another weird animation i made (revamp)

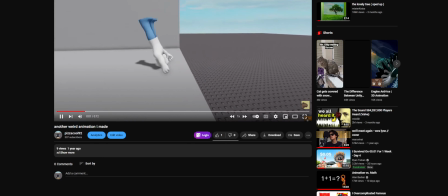0s
Hello everybody, today we are going to be revamping this animation.
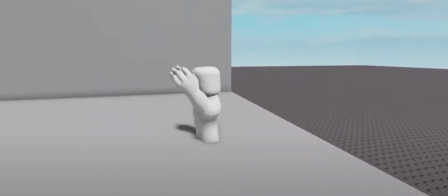6s
So I've gotten way better at animating, and look at this, makes me want to cry. I hate it.
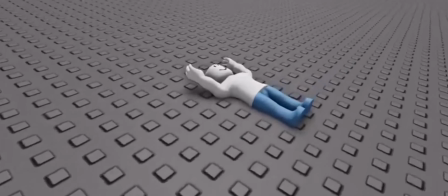13s
Yeah, it sucks. So I'm going to revamp this and make it better so it doesn't look like a 2-year-old did it.
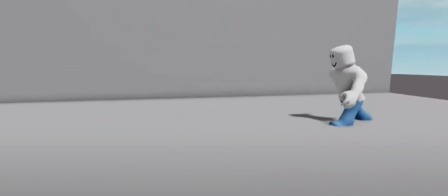21s
Probably because a 2-year-old did do it, but yeah. So first we gotta start with the map.
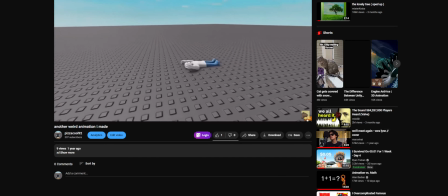26s
So it seems like a wall, so let's get to work on that.
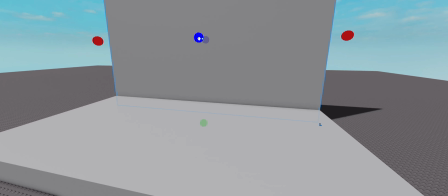30s
Alright, I made something similar, but hopefully this will work.
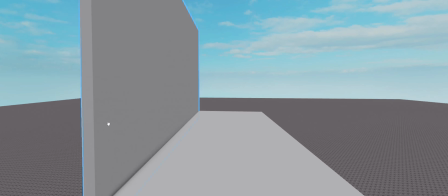36s
I don't know. Anyway, so let's get our player.
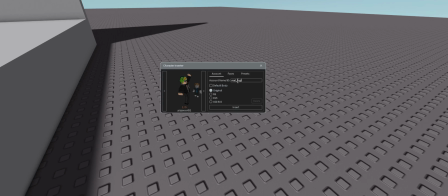40s
So our player is Real Lion. This user, and that's the account I was using.
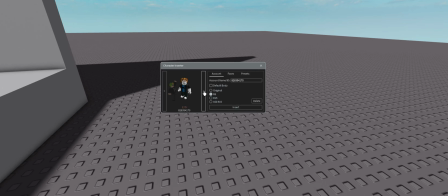48s
It got banned, so I'm just gonna use this bacon here instead.
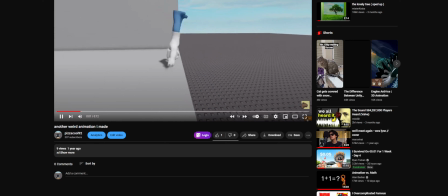54s
So basically in the animation,
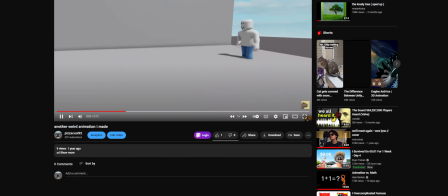59s
he jumps up here way too high, actually, and then he does the roll, and then he starts running, and then he jumps off, and then he lands on his back.
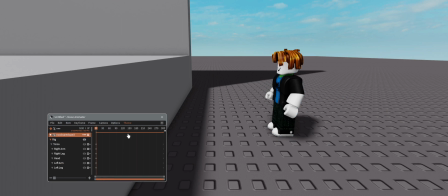68s
So, let's animate the jumping. There's gonna be no cuts or time lapses, so if you don't like it, then just skip ahead to see the final animation. I'm not that good at animation, so don't judge me. So let's go to 15.
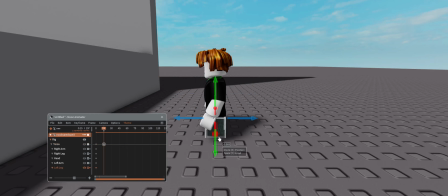83s
All right, we're gonna make him actually bend his knees before just jumping like that.
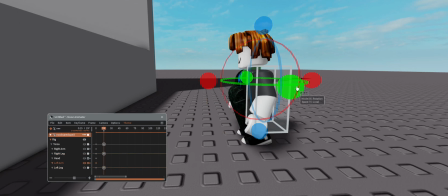90s
That is something I forgot to do. Actually, no, I didn't even know how to do that.
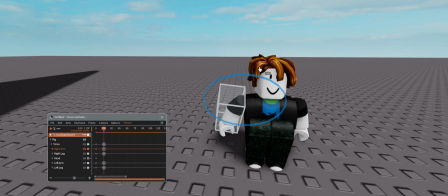97s
And actually, let's make the things like a little bit more realistic.
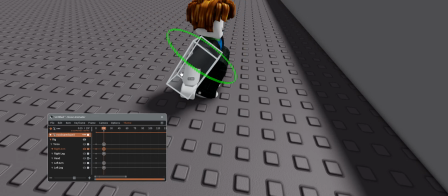102s
Like,
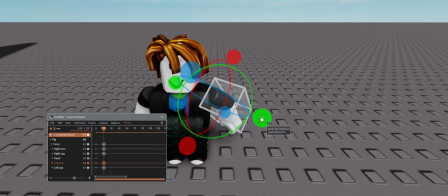107s
this. Yeah, it looks pretty good.
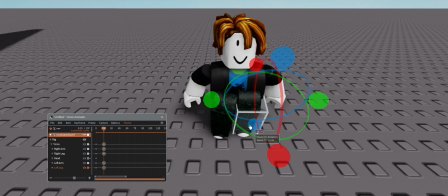112s
Maybe we can fix the legs a bit. Does that look better? Yeah, it looks a lot better.
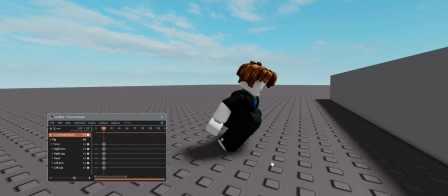120s
And then we'll make him curve a bit. That looks pretty good.
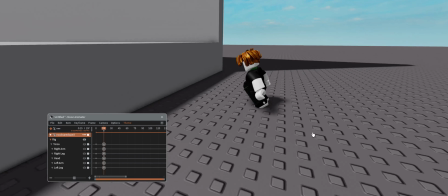126s
That looks like a powerful jump, and it's probably powerful enough to get from point A to point B. And then point C,
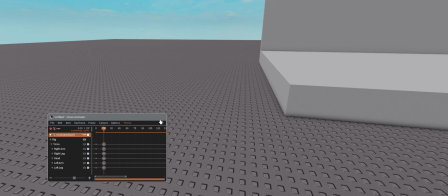133s
point Z. Alright.
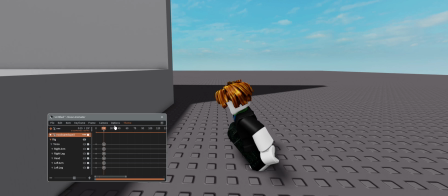136s
So, I don't know if I'm going to do pose or whatever the hell the other one is called.
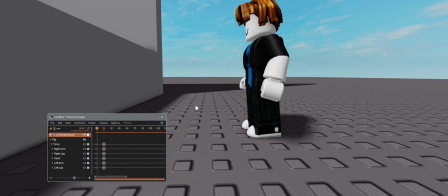144s
This looks pretty bad, but we can probably make it look better with easing and something else.
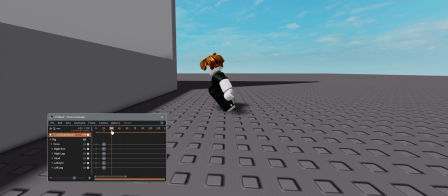150s
It's not final animation, just hold on. Alright, now we gotta make the jump.
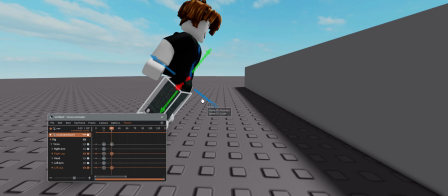157s
I want the user to know that this is a powerful jump, so make the legs go back.
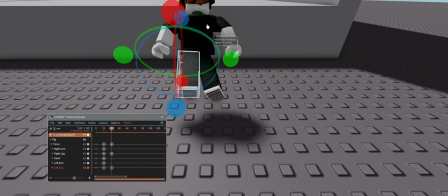163s
Oh god, that looks weird. Make it maybe spread out a bit. Make it go like that.
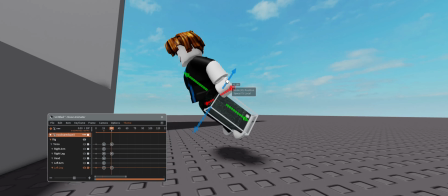169s
I'm actually gonna move it down a bit.
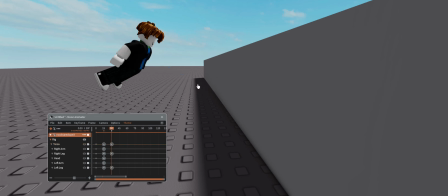175s
Curve it a bit, make sure that go a bit more up. Whoa,
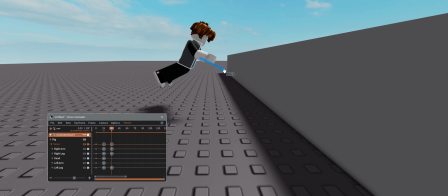183s
okay. We gotta make him go a bit forward too.
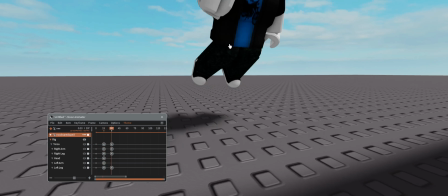188s
Yeah, it looks a bit better. Yeah. Boing.
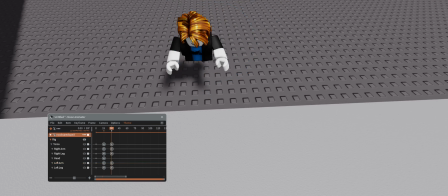196s
I like how he curves his hand like that, so keep it like that.
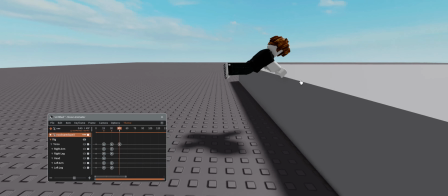204s
Then go like this. Well, that curve is literally unnoticeable.
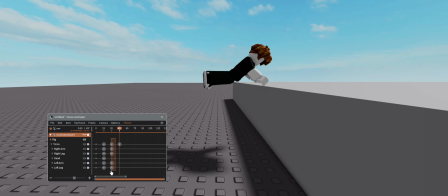212s
It's gonna be even more unnoticeable whenever I do this. No, frick. Yes.
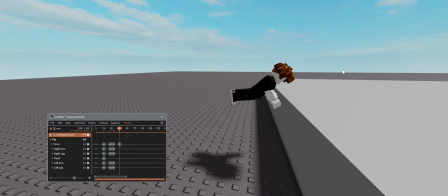218s
You don't even tell that there's a curve there. It's just perfect.
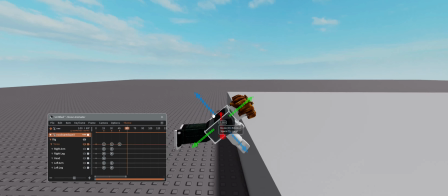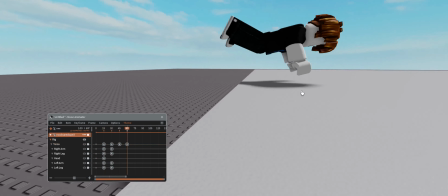229s
Okay, now he makes it up here. That's really good. Now, let's actually make it a bit slower.
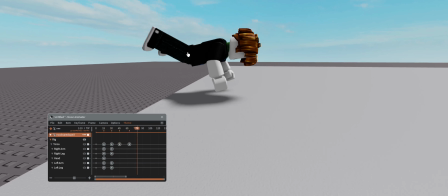237s
Yeah, it keeps the same velocity going. Now I like it. And then we're gonna make him roll.
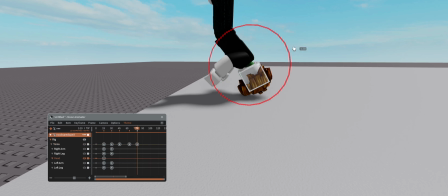243s
Before that, he has to protect his head. So what I'm gonna do, I'm gonna make him hook his head into here.